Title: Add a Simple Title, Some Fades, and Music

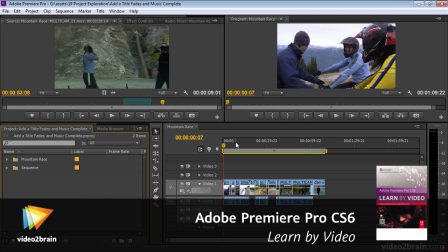(0:12)
So now I've got some clips into my sequence and it's a very straightforward one.
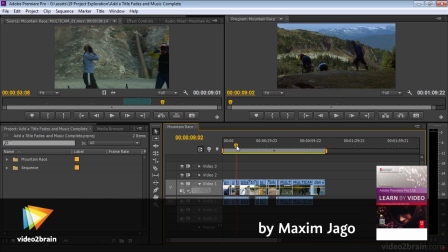(0:17)
I've just got introduction at the beginning.
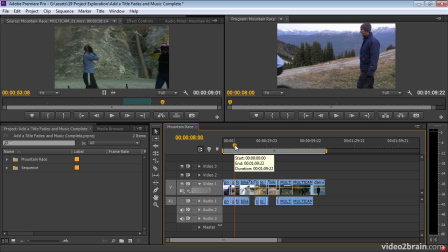(0:23)
Off they go on the race, I'll just turn the audio off on this for a second and if I just drag through you can see I've got them racing.
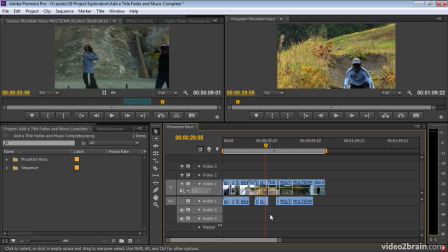(0:31)
There's a couple of shots with some terrible audio and I've just stripped the audio out by holding down the ALT key and selecting the audio and hitting the delete key to get rid of it. I've kept the other audio in because you've got some little bits of voice and a bit of bike noise in there. I've used a little bit of the multicam media here at the end,
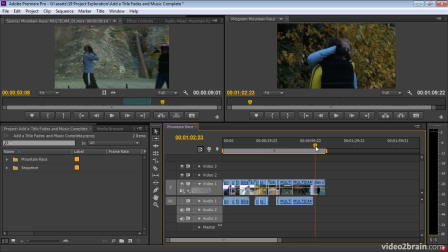(0:49)
just up to the last moment, and then I've got this crazy jumping going on, which I thought would be a nice thing to close out with. I'm just going to add some very, very basic effects here, some fades up and fades down and a title, just to get this reasonably close to ready so I can throw it into a DVD.
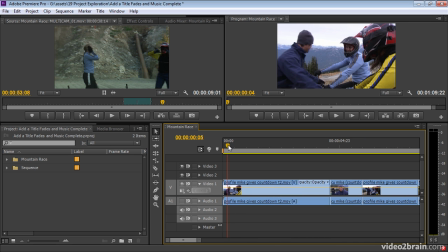(1:07)
So first of all, I'm going to zoom in a little bit on the timeline. and let's take a look at the timing here so by the time he says three there I've just got the audio off by the way so you can hear me instead of the audio on the timeline but just by the time he says three there I want this to be at full
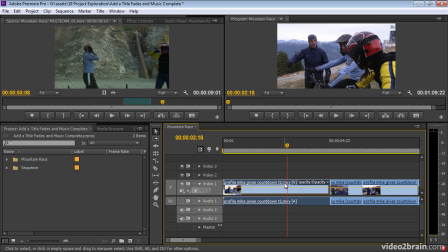(1:27)
opacity so at this point I'm going to hold down the control key and click I'm just using my playhead as a guide then I'm going to click and add another control point and drag this down and that's my fade up there we go so by the the time he starts counting, we've got full visibility.
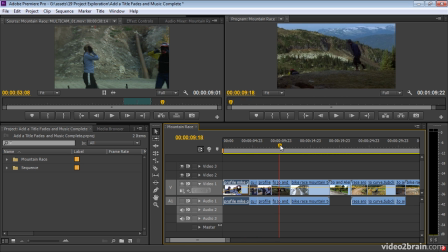(1:43)
And then I think what might be quite nice is here, they get off to a relatively slow start, and then we've got this fast motion section. So maybe what might be quite nice, and maybe it'll work, maybe it won't, is just to add a little dip. So I'm gonna click, click, click, and click, and just drop this down.
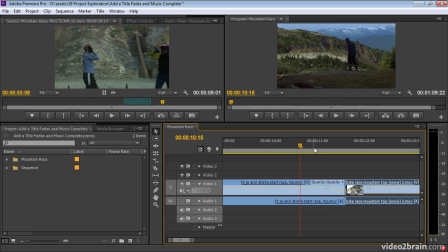(2:00)
I'm doing this kind of rough. I don't really know how much I'm zoomed out, but I've got 11 seconds, 12 seconds, 13. So this is gonna be quite brief. Let's take a look at it. Yeah, it kind of works, I think that's okay.
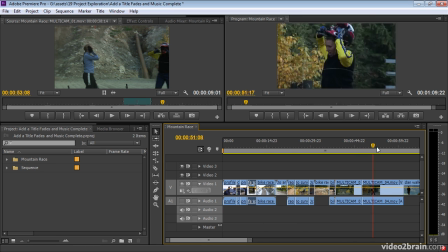(2:14)
And then dragging through here, overall I think there isn't really any need for any other fade effects, but maybe right at the end.
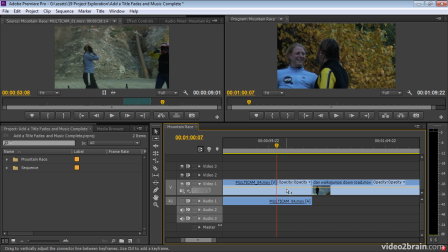(2:21)
By the way, I'm just zooming in and out with the plus and minus keys at the top of the keyboard here. Then round about here, hugging, that's a good moment. Let's do click, click, click and click. And again, I'm being super lazy here about the timing, but it's
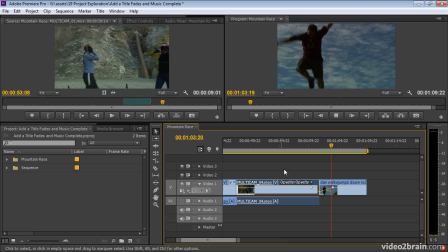(2:40)
just to be able to watch and see you know I think that works and I could maybe run some end
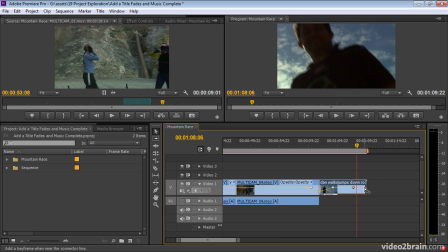(2:45)
credits here we'll see see how I feel again I'm going to click and click and drag this down to the corner and that's my fake to black okay now I think we're going to need an opening title here so let's just get something
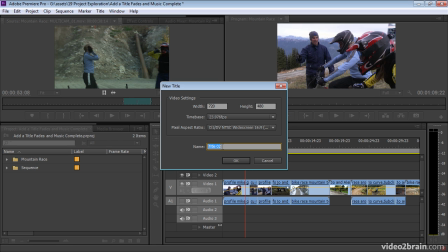(2:59)
ready let's lay something out I'm going to press ctrl or command t I'm going to call this mountain race because that's the text I'm going to put in it the settings
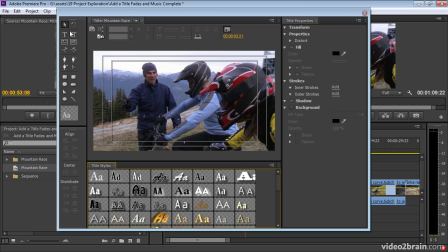(3:07)
are already correct. I'll click OK and I'm going to choose my text tool. I'm going to type in mountain race and then just click back to the selection tool. I think that's OK as a size. I'm just going to click up and increase the font size a little bit, not too much.
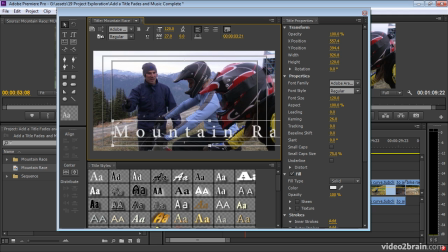(3:26)
And because we are looking at a mountainous subject matter, I'm just going to click the kerning here and drag this out to the edges of my safe title zone, not too far. I want cross over the line there, I want to keep inside that inner box.
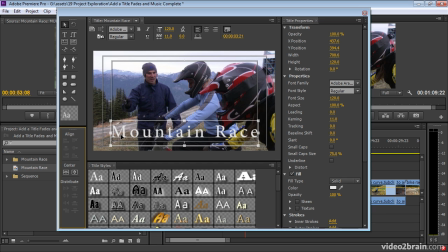(3:40)
Then I'm going to center this just in case I'm out, just shifted by about one pixel there, and I could play with a few different styles but I'm pretty happy with that. I think the only thing is I want this to be a bit more visible so I'm going to pull down and I'm going to put a shadow on this.
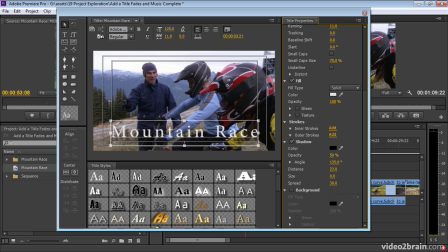(3:56)
Now if you set the shadow to have a really long distance you can really see that moving there. If you look by the M as I drag this it's really obvious and that's not the effect I'm looking for. I'm going to set the distance to zero and then I'm going to crank up the spread and the size and
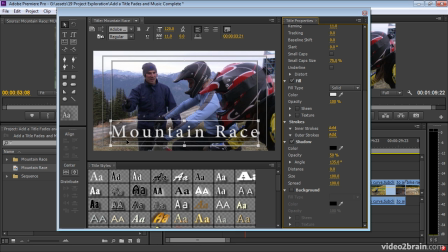(4:13)
you can see it just gives a softening or a darkening rather of the surrounding color and it's not that obvious.